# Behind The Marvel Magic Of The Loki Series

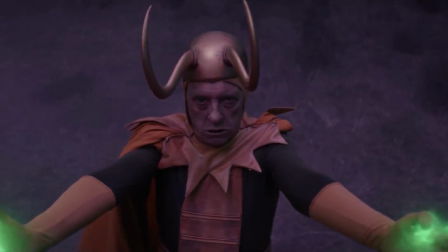I literally cannot believe it's happening.
It took a little more than just some Asgardian magic to make Loki look as good as it did.
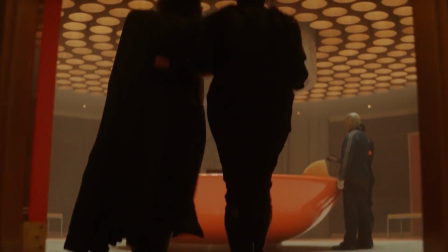The Loki series was one of the MCU's most visually stunning entries yet.
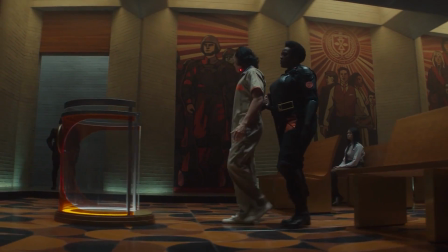From the impeccably well-designed offices of the TVA to the vast reaches of the Void, or even our beloved Alligator Loki, Loki's special effects didn't disappoint.
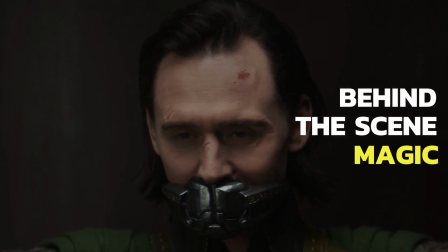Here's a look at some of the behind-the-scenes magic of Loki.
Why the hell is there an alligator in here?
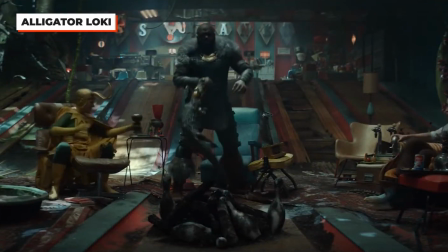One of the biggest highlights of the season was of course the alligator variant of Loki,
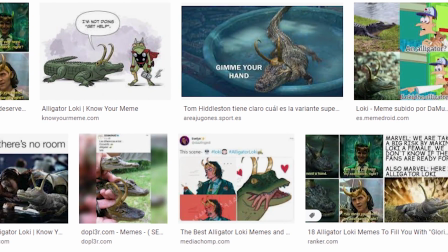who took the internet by storm when he was featured in episode 5, Journey into Mystery.
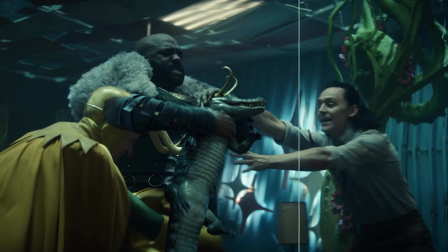Since the Loki team obviously couldn't get a real alligator to play the reptilian variant,
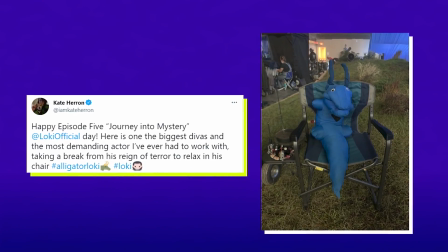director Kate Herron revealed on Twitter that the crew settled on this blue plush googly-eyed alligator.
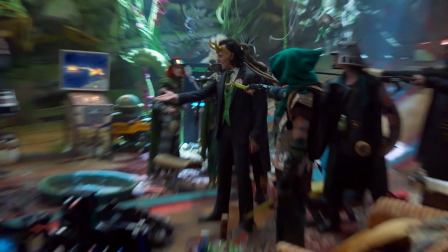What a cutie. Tom Hiddleston clearly convinced us in this scene, as the variant President Loki's hand is bitten by the scaly variant,
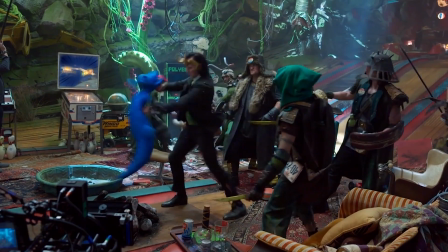especially since the one biting him was actually just a plush blue doll.
I mean, who's to say he's even a Loki variant?
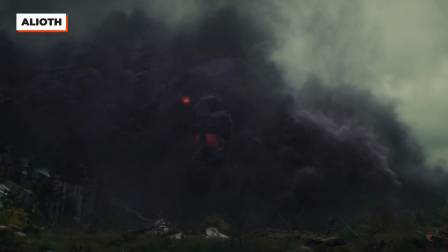He's green, isn't he?
Kate Herron has talked about how her love of monster movies greatly influenced how Alioth was integrated into episode 5.
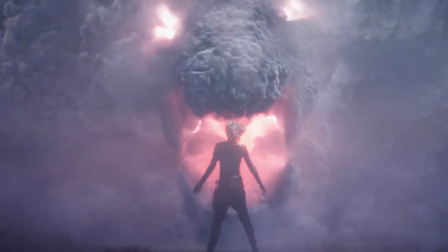Herron cited several inspirations behind the monster's digital creation, with obvious ones being nature, thermal lighting, and volcanic eruptions.
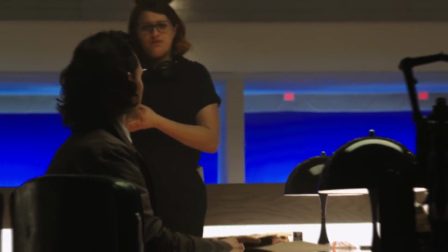What is most surprising is that Herron was also inspired by the classic film Jaws, to wait and build up the full reveal of Alioth.
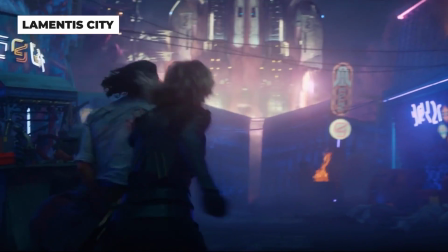Lamentis City is prominently featured in the 3rd episode, appropriately titled Lamentis.
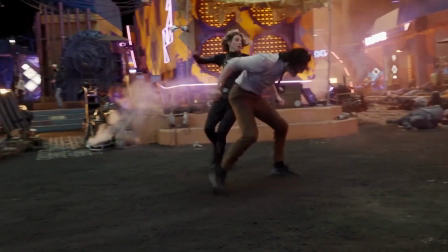You may be surprised to learn that a huge practical set for the alien town was built entirely on a studio backlot.
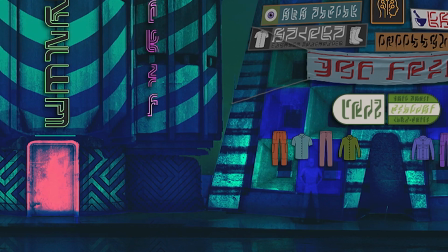Ta-da!
The art directors of the show wanted to make sure that the town had a more frontier-like aesthetic, but still have its otherworldly feel.
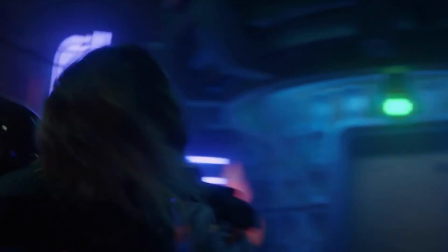Blacklight paint was used for several of the buildings, and the final product actually looked a bit different than it did on set.
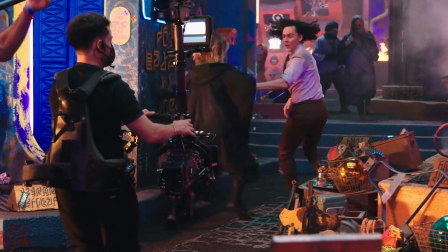That's because during several scenes, the buildings themselves became light sources for the nighttime setting.
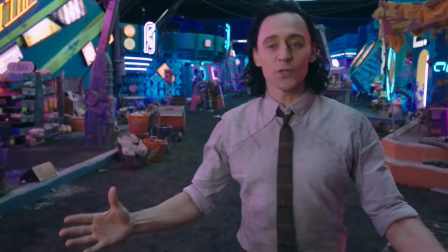I have to say, one of the most amazing sets I have ever been on.
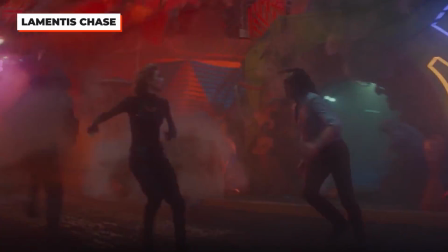The seemingly one-take chase sequence was actually 8 or 9 shots stitched together.
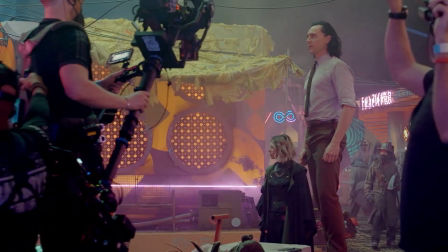According to cinematographer Autumn Durald Arkapaw, it took nearly a year's worth of prep for this specific sequence.
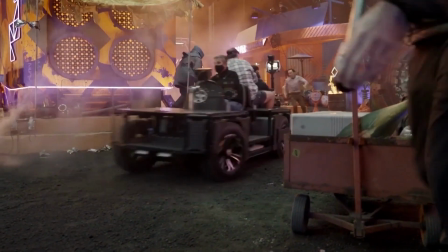A dolly vehicle was even used to track Hiddleston and Sofia DiMartino as they made their perilous trek throughout the city.
The way that we film them, we hide them so that they feel seamless, so you feel like it's one shot from start to finish.
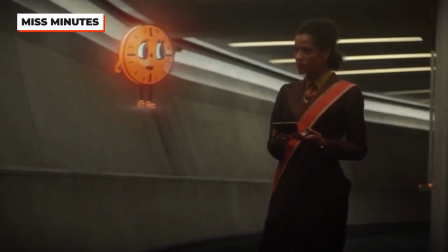The cutesy Miss Minutes is simultaneously a calming presence, but also one that is intimidating.
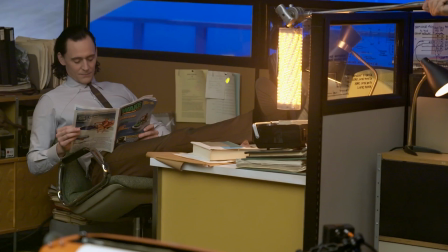Since the team behind Loki couldn't actually create a hologram for Miss Minutes, a lamp with cardboard eyes on suitcase wheels was used as her stand-in.
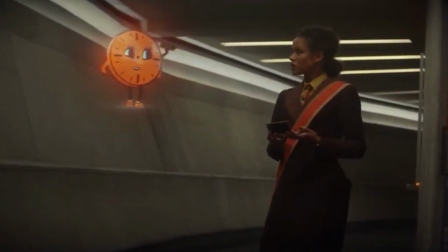The lamp was also used to create Miss Minutes' luminous orange glow that she gives off.
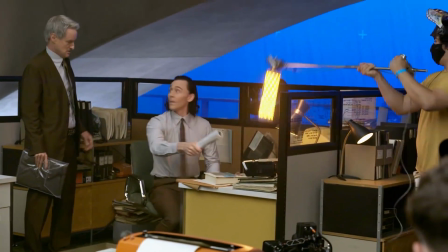This scene from the beginning of episode 2 shows Hiddleston in his cubicle, acting against Miss Minutes' lamp stand-in.
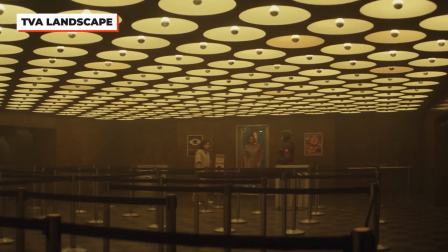Watch it, where's your manners?
The TVA and its architecture is one of the most unique visual aesthetics in the MCU.
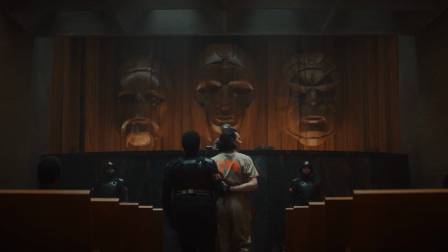While a lot of the different rooms and offices in the TVA were physical sets,
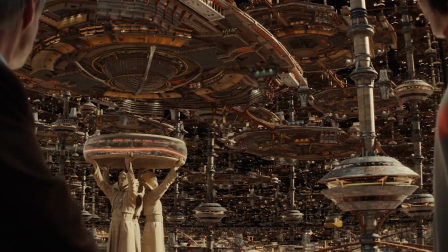the organization's city-like landscape that resides outside the windows obviously required quite a bit of digital work,
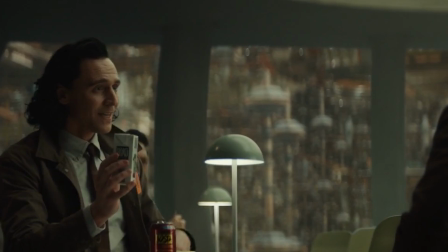as can be seen in this scene in episode 2, The Variant, where Loki uses Mobius's lunch to demonstrate the Nexus events.
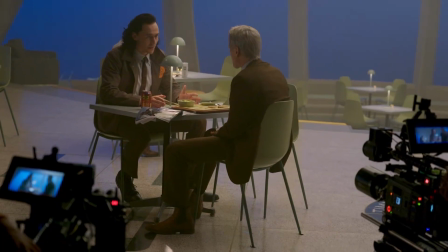Blue screen was used to show off the landscape that was inspired by the likes of Blade Runner and Terry Gilliam's Brazil.
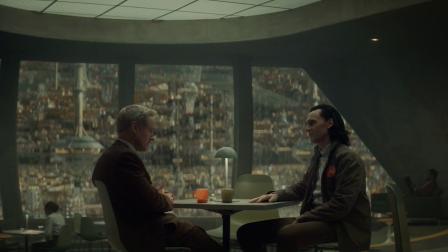While the main point of this scene is the God of Mischief's demonstration, the inclusion of the background shows just how attentive to detail the team was.
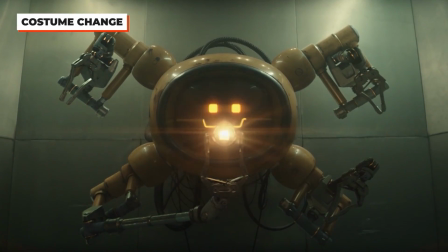As Loki is stripped of his fine Asgardian leather by the TVA's robot in episode 1,
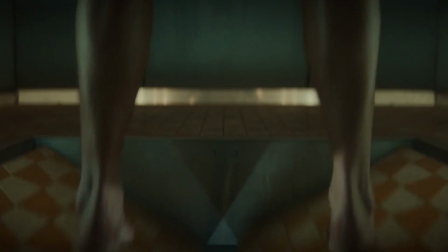Glorious Purpose, we see him literally fall into a dull office space.